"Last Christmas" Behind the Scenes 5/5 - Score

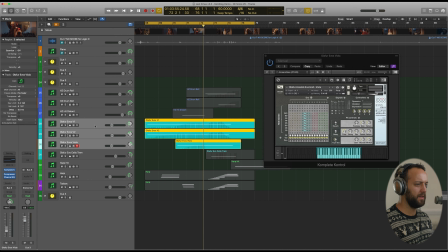Again, if I click on the viola, you'll see that that's the same thing again, where I've just found a texture that I liked, number 7, pulled out all of the more effectsy sounds, and then I've played that through as well. And then there's a cello comes in, and we're almost back to our full string section.
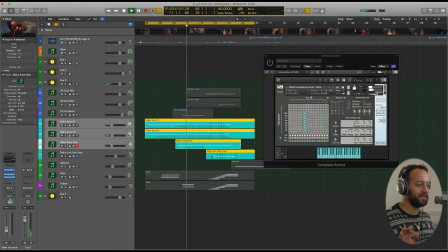But they're now just solo players, so it's super, super, super intimate.
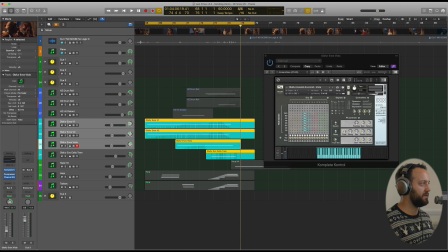And then they end, and there's an impact sound, and we drop into this beautifully lit 2-shot. So all of this sort of tension comes to an end, and you have this lovely one-take shot.
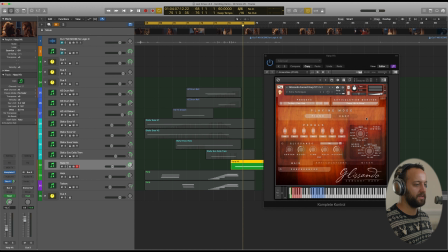And to emphasize that, there was a hit on the harp here, and this hit sound, again, is sampled by the lovely people at Chocolate Audio. And it's the sound of the notes being hit, and it just rings out for days, and I think it's really lovely.
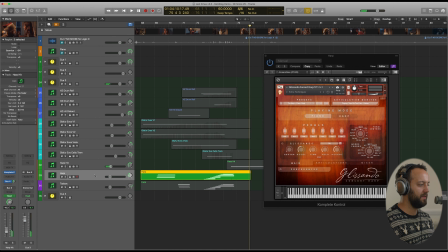And then we have the harp and toy box, but I think I mentioned at the beginning that the main melody for Polly is created with a harp and a toy box sound coming together to create this one melody sound. So now she's flitting between these two different ideas of, is he Santa, isn't he Santa? And you've got Steve, am I going to be able to get out of there? Am I not? And so I wanted to pull those two sounds apart and reveal them as the separate elements they are.
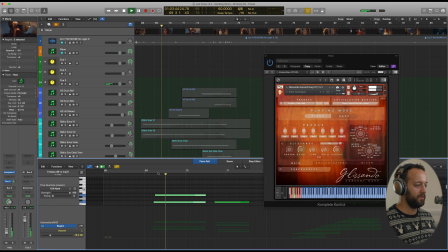So I'll just play this through for you now, and you will see that the harp plays this 5-note chord, and then the toy box plays this 5-note chord downwards. What is this?
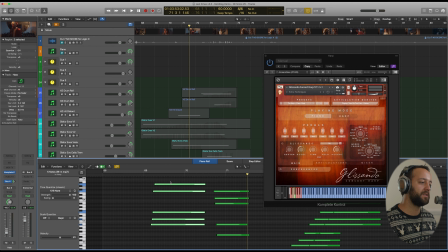It's the same B flat minor major 7th that opens the film, except now it's being almost strummed.
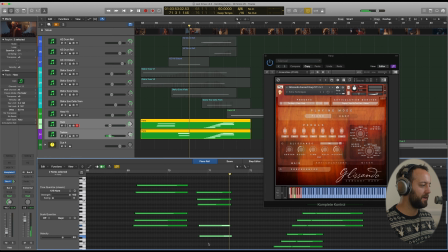And then you have the same B flat minor, but coming downwards now with a couple of extra notes on the toy box that technically make it a E, no 3, 6, flat 9, flat 5. And then together they have this line that ascends and kind of pirouettes around the ending.
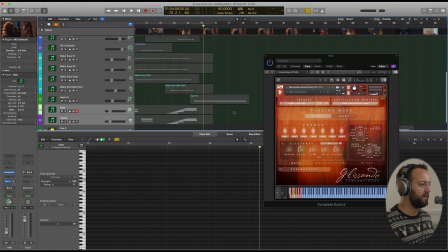And right on the end of that last little playthrough,
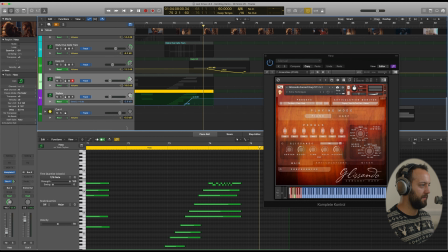I automate in some reverb from
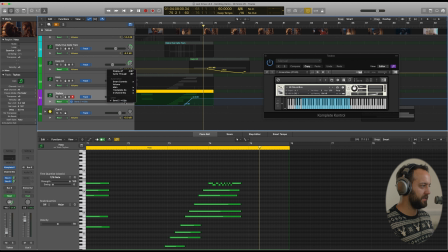Send 2, which is this 6.6 second,
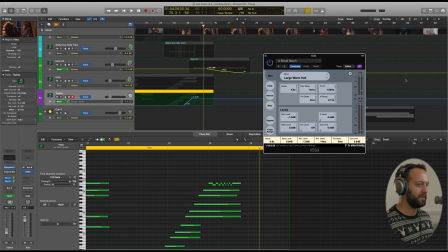very long reverb tail that belongs to this lovely large warm hall preset from VSS3.
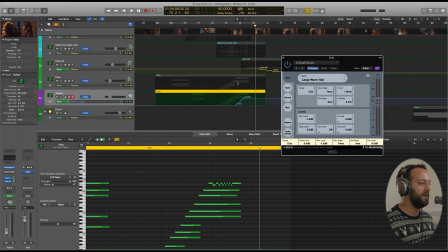And I've been saying throughout, I sort of like that drier sound generally, but in this instance I wanted the toy box to ring out with the harp hit, and I will just play those through,
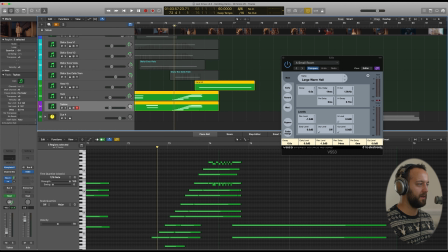and you'll hear that kind of ringing out effect at the end. And then because that harp hit goes on for days, I just manually faded it out there. So that's that.
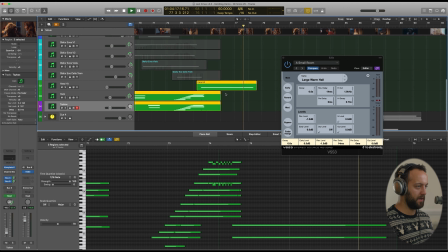Let me just quickly play this through for you one last time.
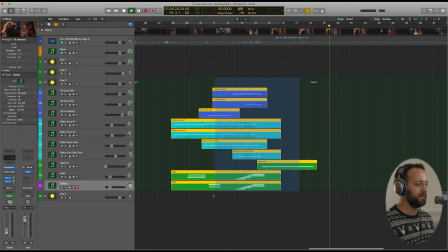And you can hear how all of the different parts go into this lovely piece of rising tension here,
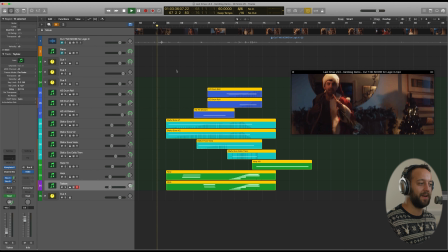as Polly confronts Steve, telling him how it works being Santa.